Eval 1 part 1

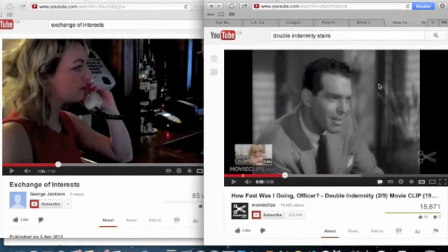Then we move on to, we have
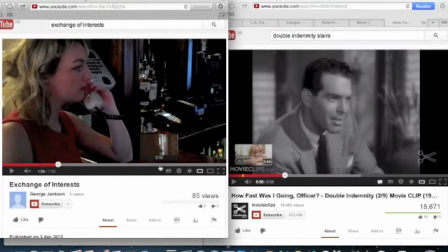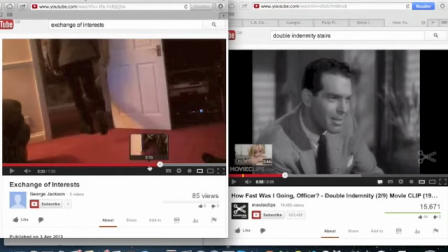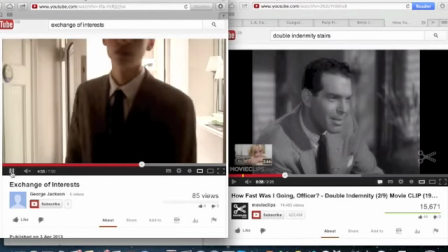from about here, we actually used the concept of mirrors and the stairs.
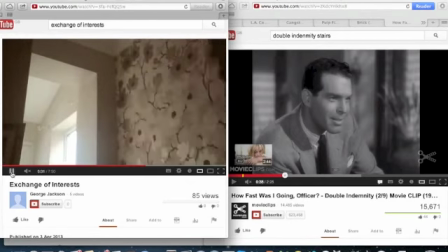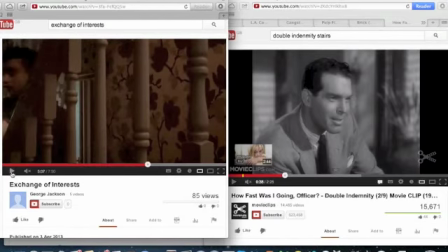So here is the shot of these stairs, and there we use the banisters as almost sort of a cage effect,
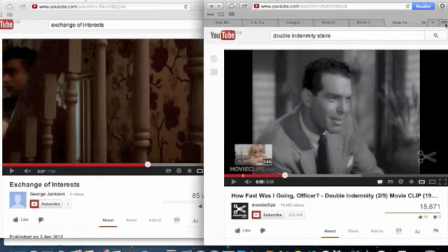to make him seem as though it's trapped in what is to come, which I will show you.
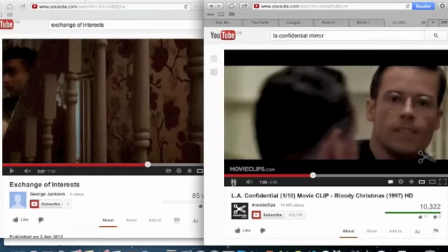Here we are in the LA Confidential. In this scene, there's lots of bars and barriers everywhere.
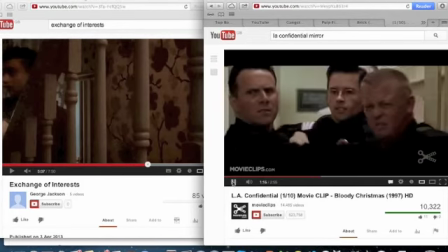There's a prison cell. It makes it seem very caged and what's going to come,
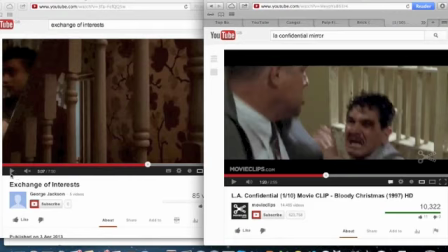and which is similar to what is happening here with
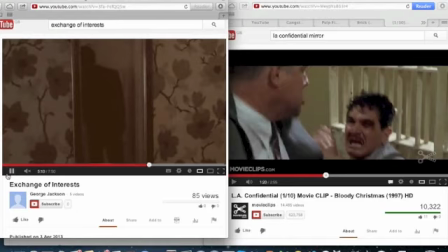George, and with the mirror as well, which is another convention of film noir.
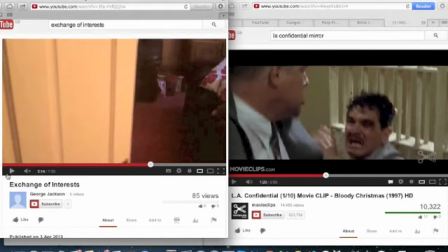Right, then there are very typical conventions of film noir, but we also wanted to show that we were more open to the modern side of it too.
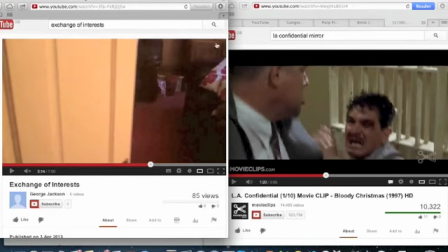So this isn't actually, I'll show you the end section of ours. It is scenes.
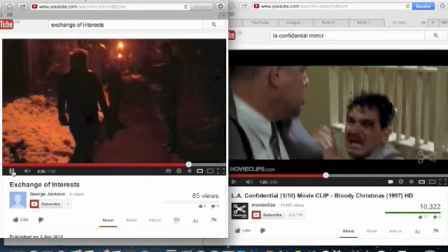From about here onwards, yeah, we wanted to bring quite a. I'll play this quite quietly. With the modern music as well, we wanted to. Yeah, that's.
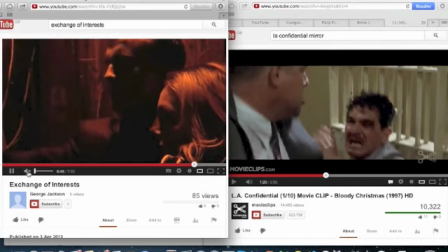We wanted to show this.
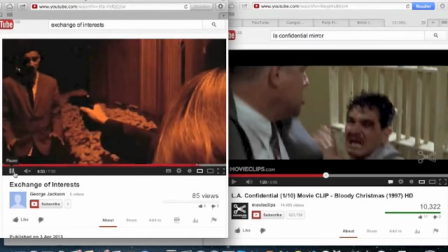There's a modern neo-noir aspect to it, but not only that, we wanted to
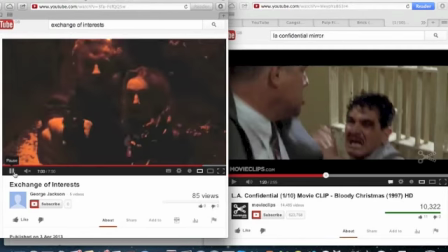kind of use something which we actually saw on a film it was a documentary called Top Boy, which is not actually a neo-noir or film noir in any way. It's actually quite an urban film based in Hackney in London, but I will show you.
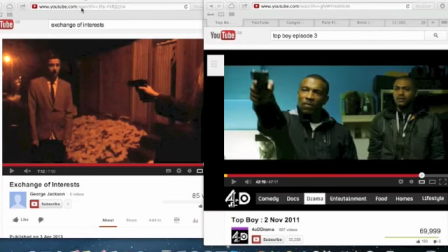I'll pause that there. Boy, and this is the scene we got the inspiration for our final scene from. If you watch it, there is actually very similar shots, and the concept behind it as with being pushed,
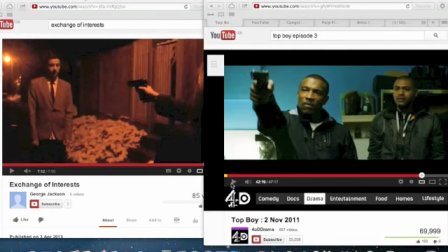and the we quite like the idea of me not actually being able to pull the trigger because he's my partner, but the femme fatale having this hold over me, and this hold over, well, both of us really, which makes it so that I pull the trigger, which the concept comes from Top Boy.
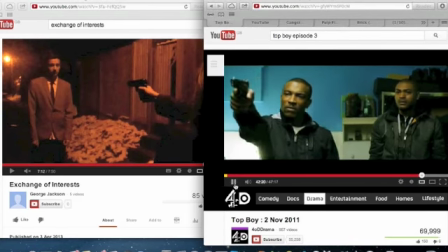I'll show you now.
You say that out of my face, will you? The fuck's sake? Say that out of my fucking face, bro.
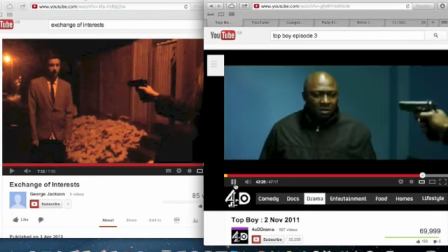Lee, are you the snake? What do you mean I'm the fucking snake? What's wrong with you?
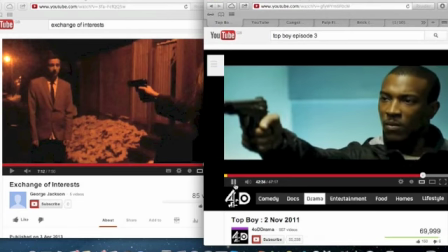Jay, what are you doing, bro? I'll give you your first plate to show you. Listen, stay that thing on my face. I can't take it no more, bro.
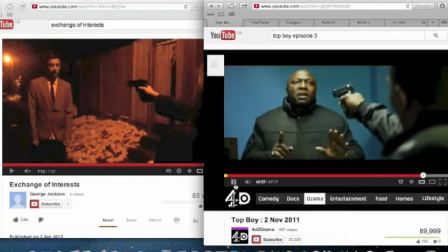Listen, I'll push you on the fucking road. I'll sort you.
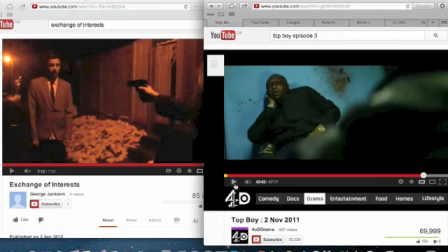So there we are. I will show you that. As you can see there, it's a very dramatic scene. There's nothing cheesy about it or anything like that. And then if you watch ours, the actual shooting section, I'll unmute that.
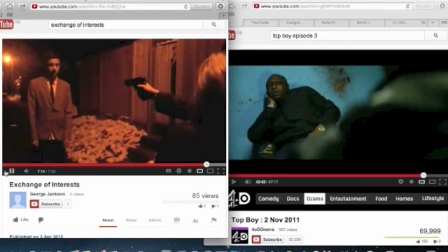Yeah, so it's quite a similar concept, and we used it because we thought it was very dramatic.
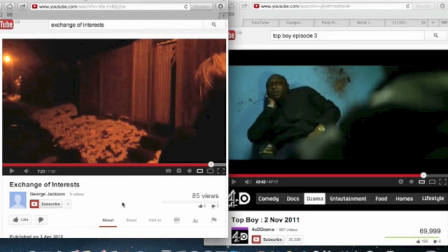We thought we could use the kind of urban concept and put it into the regard of the film noir context, basically. So yeah, that was with that section. Right, I will take you back to the beginning.